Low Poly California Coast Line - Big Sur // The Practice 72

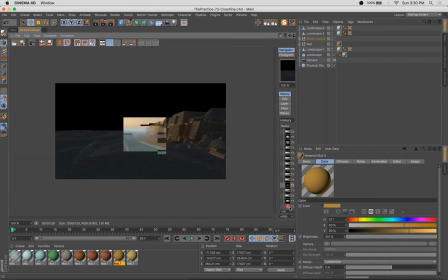12:46 So I go ahead and make it a super wide format image. And I think it creates a pretty
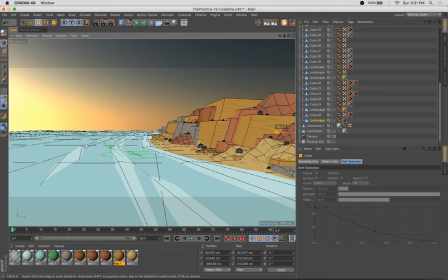12:54 dramatic look, a pretty dynamic look, and I think that helps extenuate this idea of a coastline. Because when you look out onto the ocean or a large body of water, it's very horizontal. You're smacked right in the face with that horizon line, and things feel very long and wide.
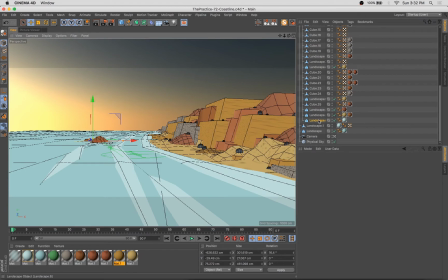13:11 And I wanted to try and accomplish that effect in this piece, and I think it worked.
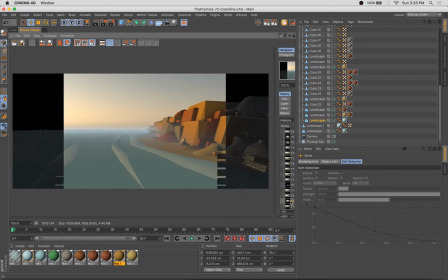13:18 Another thing I felt like that maybe just needed a little bit of interest, and because the coastline is so rocky in the central coast of California,
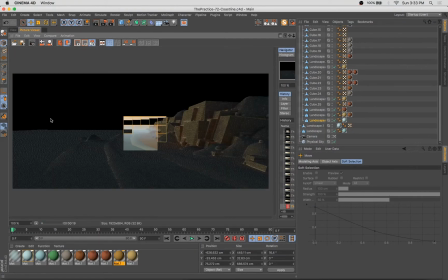13:24 there's tons of these little sort of rock islands out to shore. So I wanted to add one of those in as well.
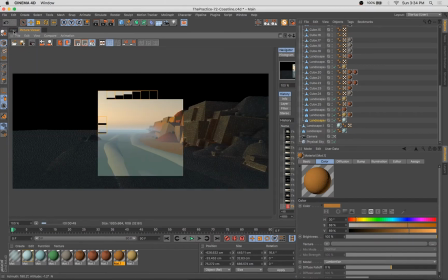13:32 So I used a little landscape for that.
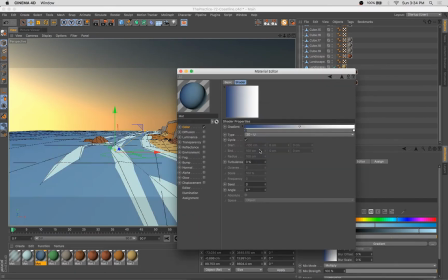13:35 And I also used a much shorter version of the same landscape just beneath it to create sort of some water
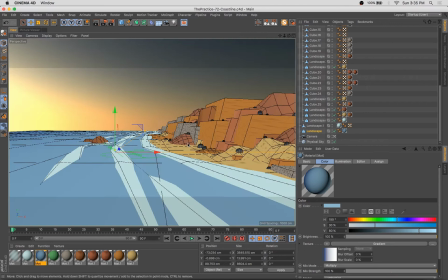13:45 lapping up against the edges of that rock.
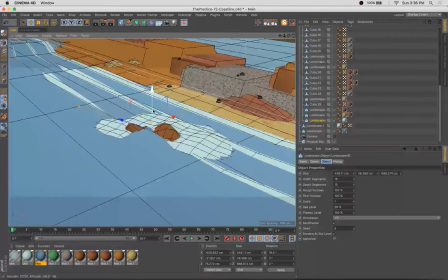Adjusting the plateau level and tweaking it here and there.
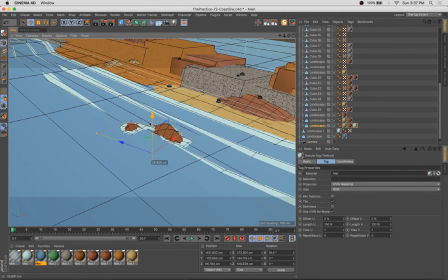14:09 It's not a perfect effect, but this is sort of a minor piece of the composition and seemed to work for our purposes.
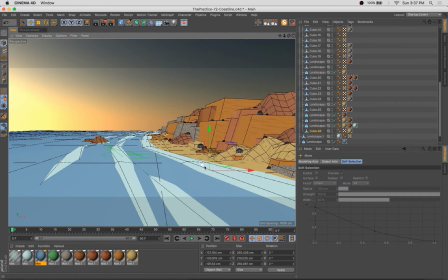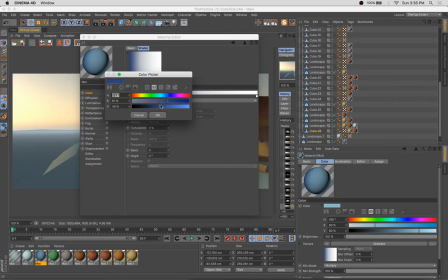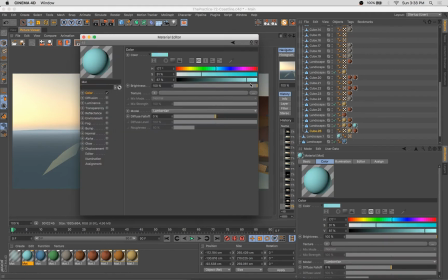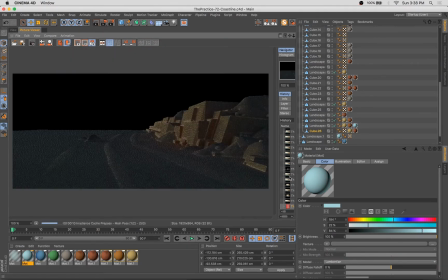14:31 Adjusting the color of the water here, I felt like the blue wasn't deep enough. Went ahead and darken that.
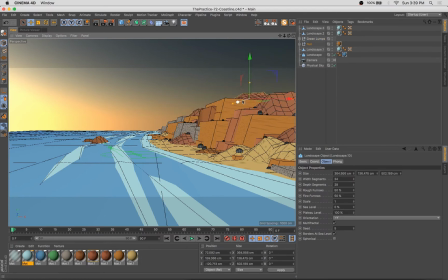14:39 I also added a little bit of a gradient because as the ocean gets deeper, it tends to get darker. So I had sort of a gradient added here, which will make the water appear darker as it goes off to the left and to the horizon.
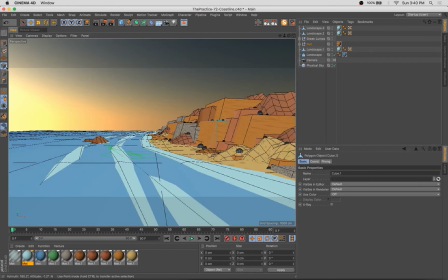I wasn't liking the edge of some of these faces. We were getting sort of a weird bit of geometry and shading there.
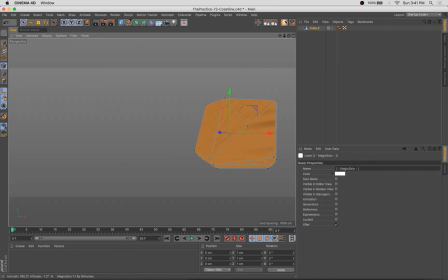15:12 So I simplified some of those, which I think helped.
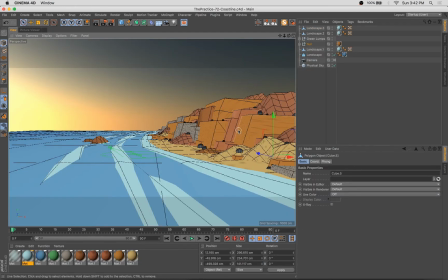you build up some really interesting visual rhythms
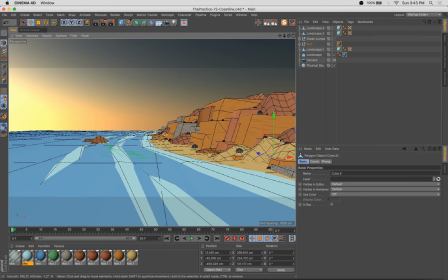15:31 using these repeated shapes and selectively showing, larger and smaller chunks of them.
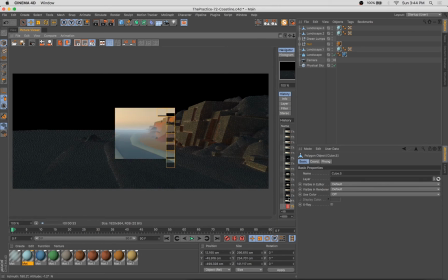15:38 You want to have areas that are bigger and flatter and other areas that are thinner and more repetitive, and that helps you,
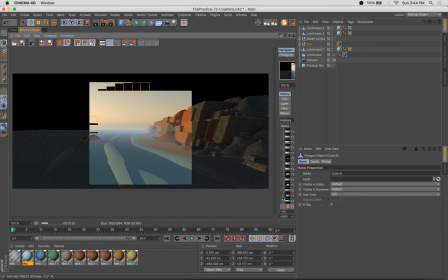15:46 achieve rhythm. Just like in a piece of music, there
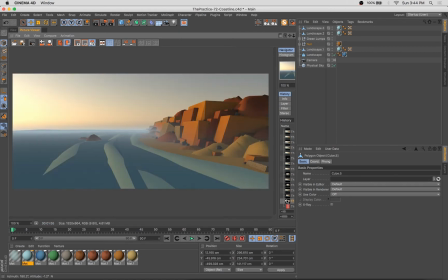15:51 often are quiet spots and slower spots, or
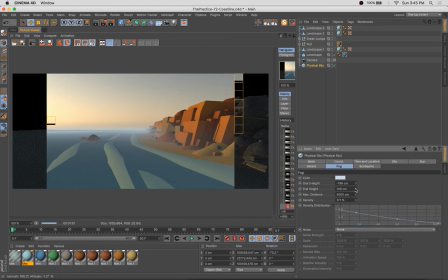15:56 and it depends on the type of music or the type of art you want to create.
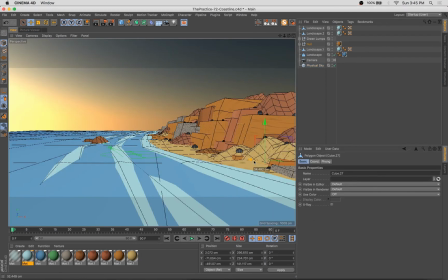16:01 Some has a constant driving rhythm, and that creates one effect. The other has variation and things change over the course of the piece, which gives you another effect.
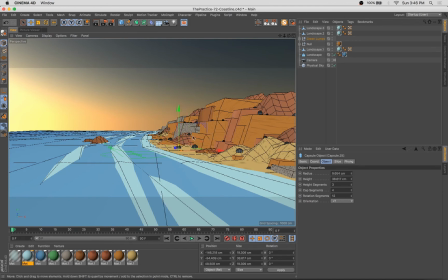16:15 And so with this one, I wanted to have some areas of flat, fairly simple regions, and then some more complicated, detailed, pointier regions, more little crevices and cracks and edges to the rocks here.
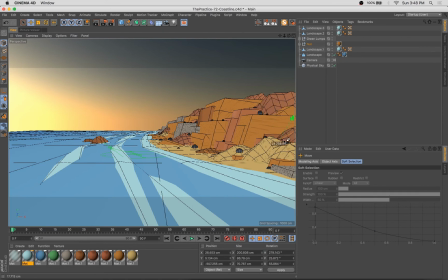16:33 So I think the other thing that's nice is the very
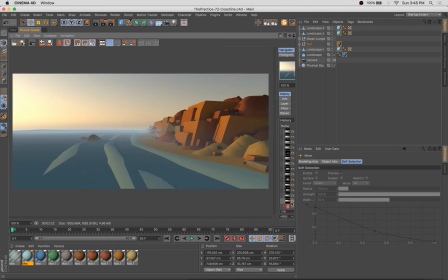16:36 angular edges of these cliffs are complemented nicely by the sort of rolling, rounded hills.
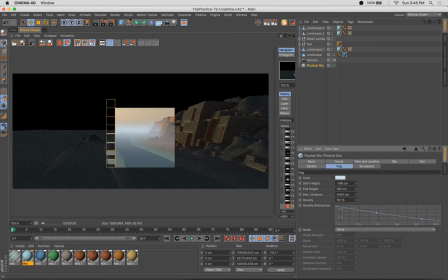16:42 They contrast each other.
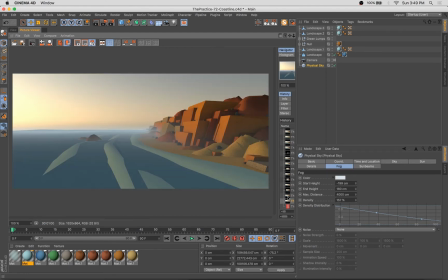16:47 And so here I dialed that fog way the heck up.